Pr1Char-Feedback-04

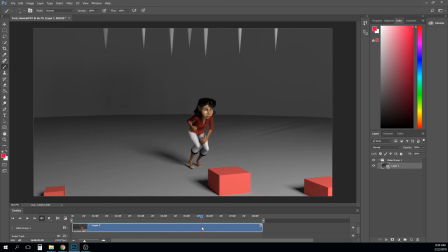I mean, I think that the timing on this will probably change just a little bit once you make some adjustments to it. Most of my notes, I think, are going to be on the fact that it still feels like it's in sort of the blocking plus phase, right?
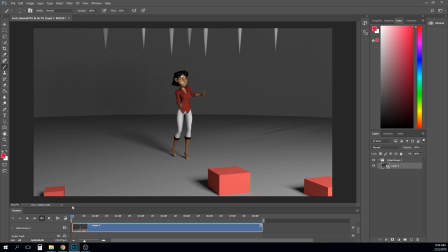Like you still feel like these are your main key poses, just sort of being blended by Maya. So little things like, let me find one here. Like the way her hips and that foot get to the ground at the same time, right?
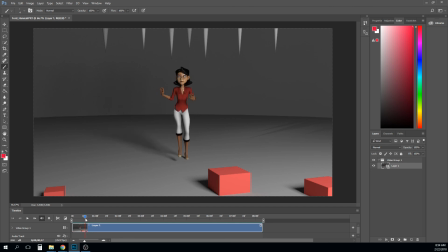Or not get to the ground, but get to that pose at the same time, right? So really, right now she's off balance, right? She's like all of her weight is being supported by that foot, and so really all of this is off balance,
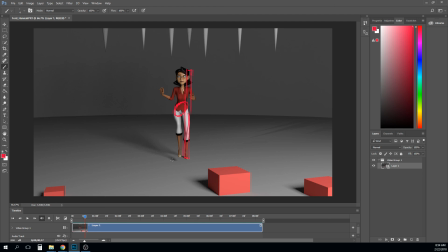and so she needs to get that foot out there as another base of support as early as she can, right, to get the rest of her in balance. And so maybe you need to shift her weight over that just a little bit while she reaches.
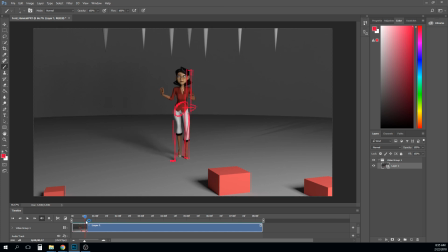But the biggest thing is she's got to get that foot out there before she can continue pushing her weight over, or at this point she would have just tumbled over, right? And that's just a timing change. That would just be changing the timing of that foot to getting it to that next pose, 5 frames early.
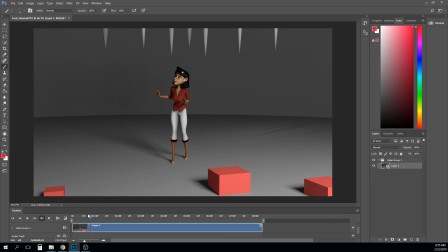Just, grab all those controls, shift those keyframes a little bit earlier. I think that shifting the frames for the feet and the hips are going to be a big help in this. Like just making those changes are going to drastically improve the work.
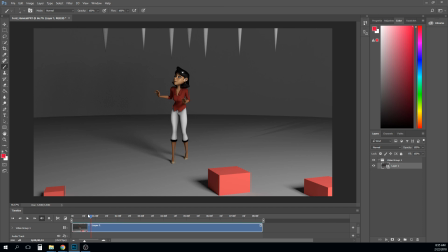After that, it's still more overlapping action and follow through. So stuff like her turn to here, right? Like maybe as her chest starts to turn, maybe her elbow drags behind a little bit.
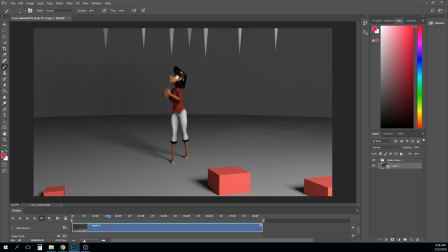And so at least for the first few frames, maybe that arm doesn't start to travel up. Maybe it continues to drag behind and the hand drags up to her face, right? Maybe that like her chest and her head kind of turn back here at the same time.
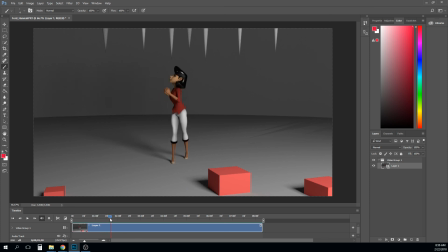Maybe instead you start turning her head into that pose a little earlier and then have her chest follow by a frame or two. Right? What you're really trying to do is break up all these segments of the body to where they're not all moving together.
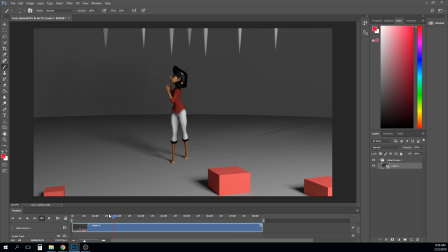Right? And that's a big part of making this feel looser and more natural. And it's natural because that's the the way physics works, right?
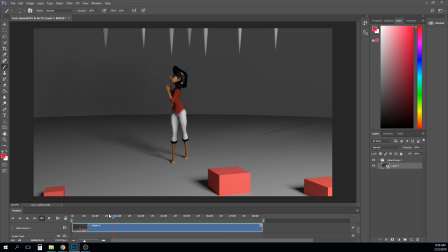One object moves because it's being influenced by another object, and so that means they are not moving at the same time. One moves first, and then the other one moves next. And sort of our job in the splining and polish stage is to figure out what's moving first and what's moving next.
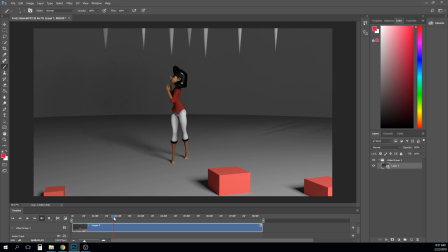And right now, it just all feels like it's kind of moving together. So, the overlapping action part of this is an issue. I think that after you do that, it's an arc issue, right? All of the next few things that you would want to work on are arcs. I'm
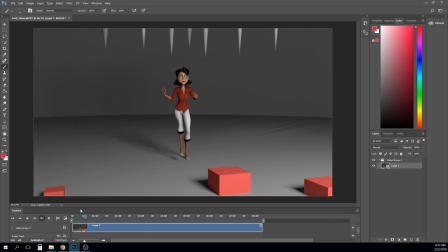not finding a great example of an offender on the arcs idea, on the arcs issue. But let's just take sorry, let me see.
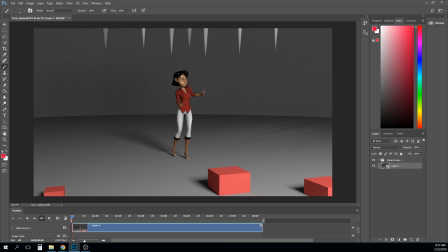Anyway, you've probably heard me mentioning this on other people's, and you're not really going to see this as much until you get all that offsetting in there. But little things like you put the controller on the end of her finger, do the editable motion trail on that,
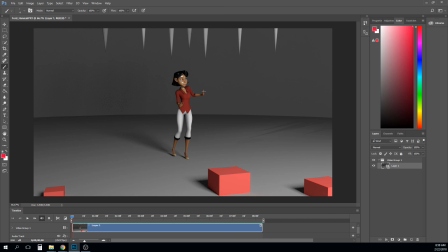and what you may see is that it's going to generate this curve everywhere, and what we should be seeing are these really swooping, pretty elegant arcs.